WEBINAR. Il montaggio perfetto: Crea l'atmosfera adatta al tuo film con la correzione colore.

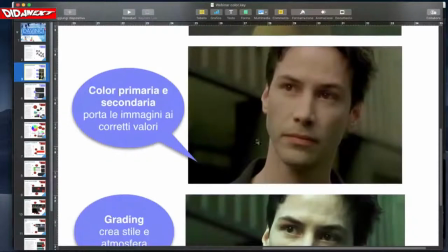Qui questa rappresenta l'immagine corretta,
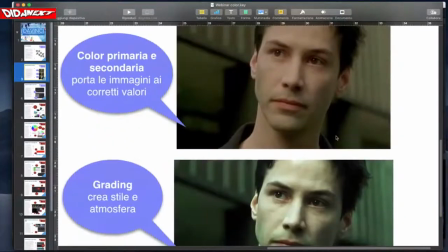diciamo equilibrata da un punto di vista naturale, questa invece è ciò che noi vedremo all'interno del film.
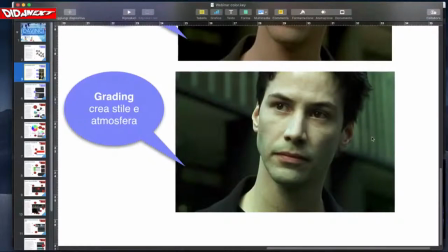Se voi notate, i migliori film presentano un grading, uno stile, un'atmosfera particolare. Servono proprio per la storia, e per far risaltare alcuni elementi di questa storia, per creare
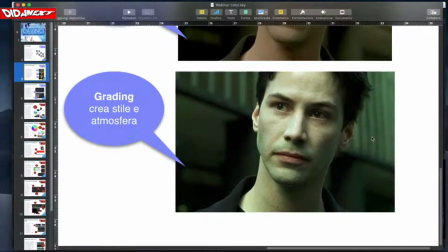un'ambientazione nella quale lo spettatore possa sentirsi catturato, possa farne parte.
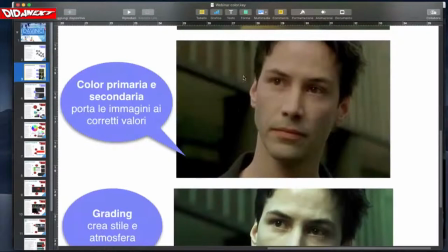Vedete che è molto diversa la riproduzione di un aspetto normale,
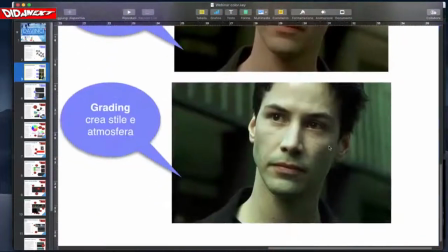naturale dell'immagine rispetto invece all'attribuzione di uno stile.
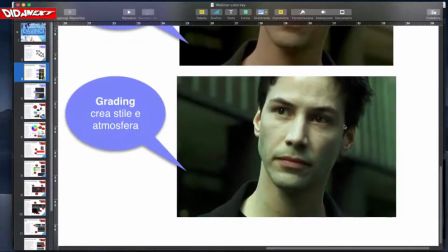Perché è importante questa differenza?
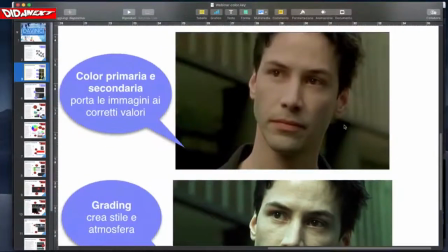È importante da un punto di vista psicologico, perché noi siamo abituati a vederci così. Se voi, specialmente le mie colleghe, avessero la fortuna di incontrare questo famoso artista per strada,
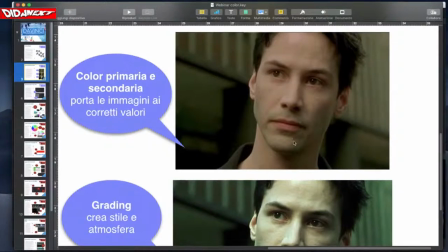lo riconoscerebbero certamente e apprezzerebbero l'immagine naturale che vedete in questo fotogramma. Ora però questo è anche quello che voi vedete tutti i giorni quando incontrate le persone.
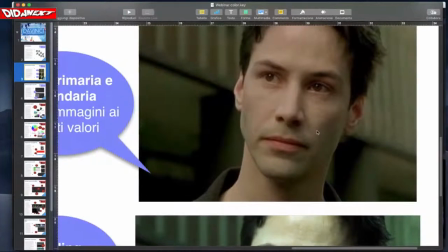Incontrate le persone e le vedete esattamente così. Questo non è un buon punto di vista in linea di massima, con le dovute eccezioni ovviamente,
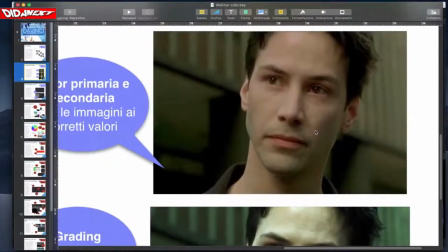però in linea di massima non è un punto di vista straordinario. Perché? Perché specialmente all'interno di alcune storie, per esempio alcune storie che si presentano particolarmente drammatiche,
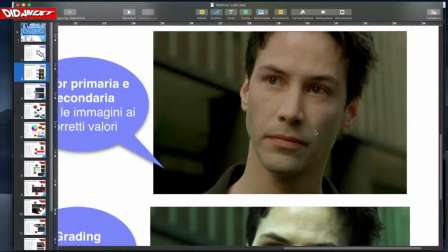romantiche o d'azione o che devono suscitare delle emozioni particolari,
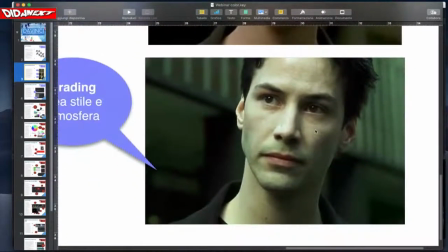lo spettatore, proprio da un punto di vista della psicologia visiva, preferisce cogliere e coglie meglio una rappresentazione di questo genere rispetto a una presentazione tradizionale.
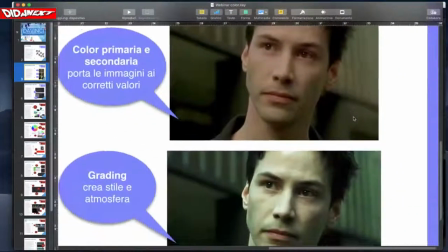In effetti, noi siamo abituati a vedere nella vita quello che la vita ci offre,
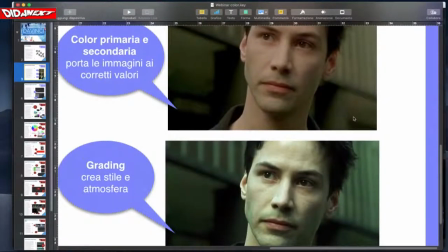e dunque nel momento in cui andiamo al cinema siamo portati ad apprezzare invece di più qualche cosa che in un certo senso si discosta dalla realtà,
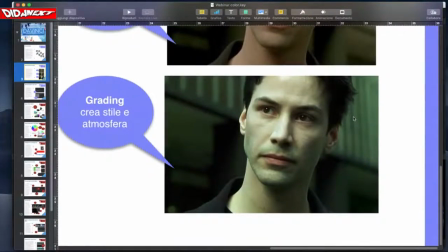senza travisarla completamente, ma che è in grado di rappresentarla attraverso delle caratteristiche che i nostri occhi appaiono nuove, appaiono interessanti.
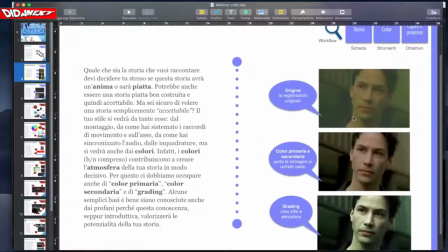Ecco il motivo fondamentale per cui nel cinema si applicano delle
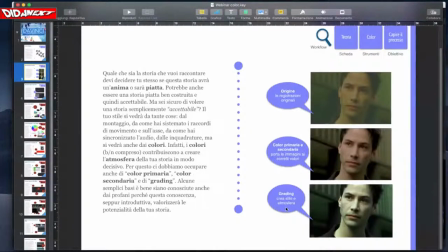soluzioni di color correction che ci portano a stabilire un grading, cioè uno stile, un'atmosfera. Questo vale solo per il cinema, no, vale anche per le vostre storie, vale anche per i vostri videoclip che
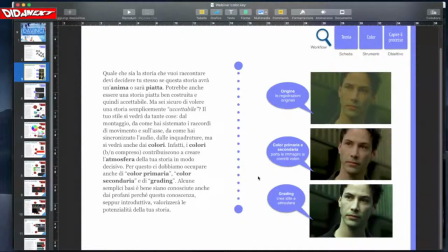girate in vacanza, per esempio, che poi volete comporre in qualche cosa che dura anche solo 2 o 3 minuti, ma sapete adesso che attraverso questa applicazione che si chiama DaVinci voi potete
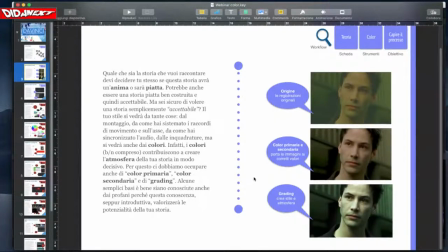sviluppare queste fasi e quindi potete cercare di lavorare sul vostro stile di rappresentazione delle immagini, che poi sono quelle che mostrano la vostra storia.
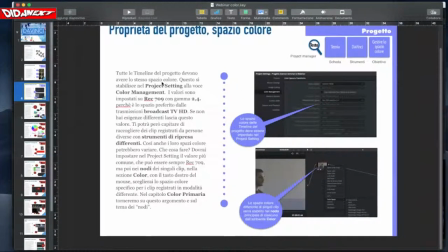Cercheremo di farlo, di spiegare questa parte in modo che appunto tutti la possiate capire e
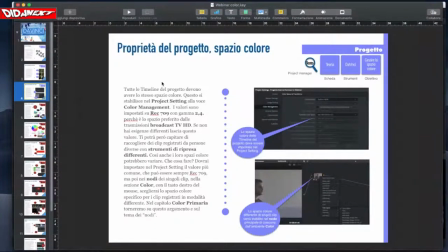poi chi è più interessato ad approfondirla possa avere degli spunti per andare avanti.
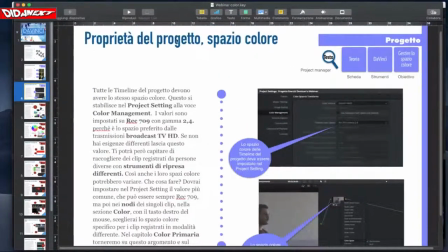La prima cosa che bisogna fare all'interno di DaVinci è lavorare sulle proprietà del progetto e su quello che si chiama lo spazio colore.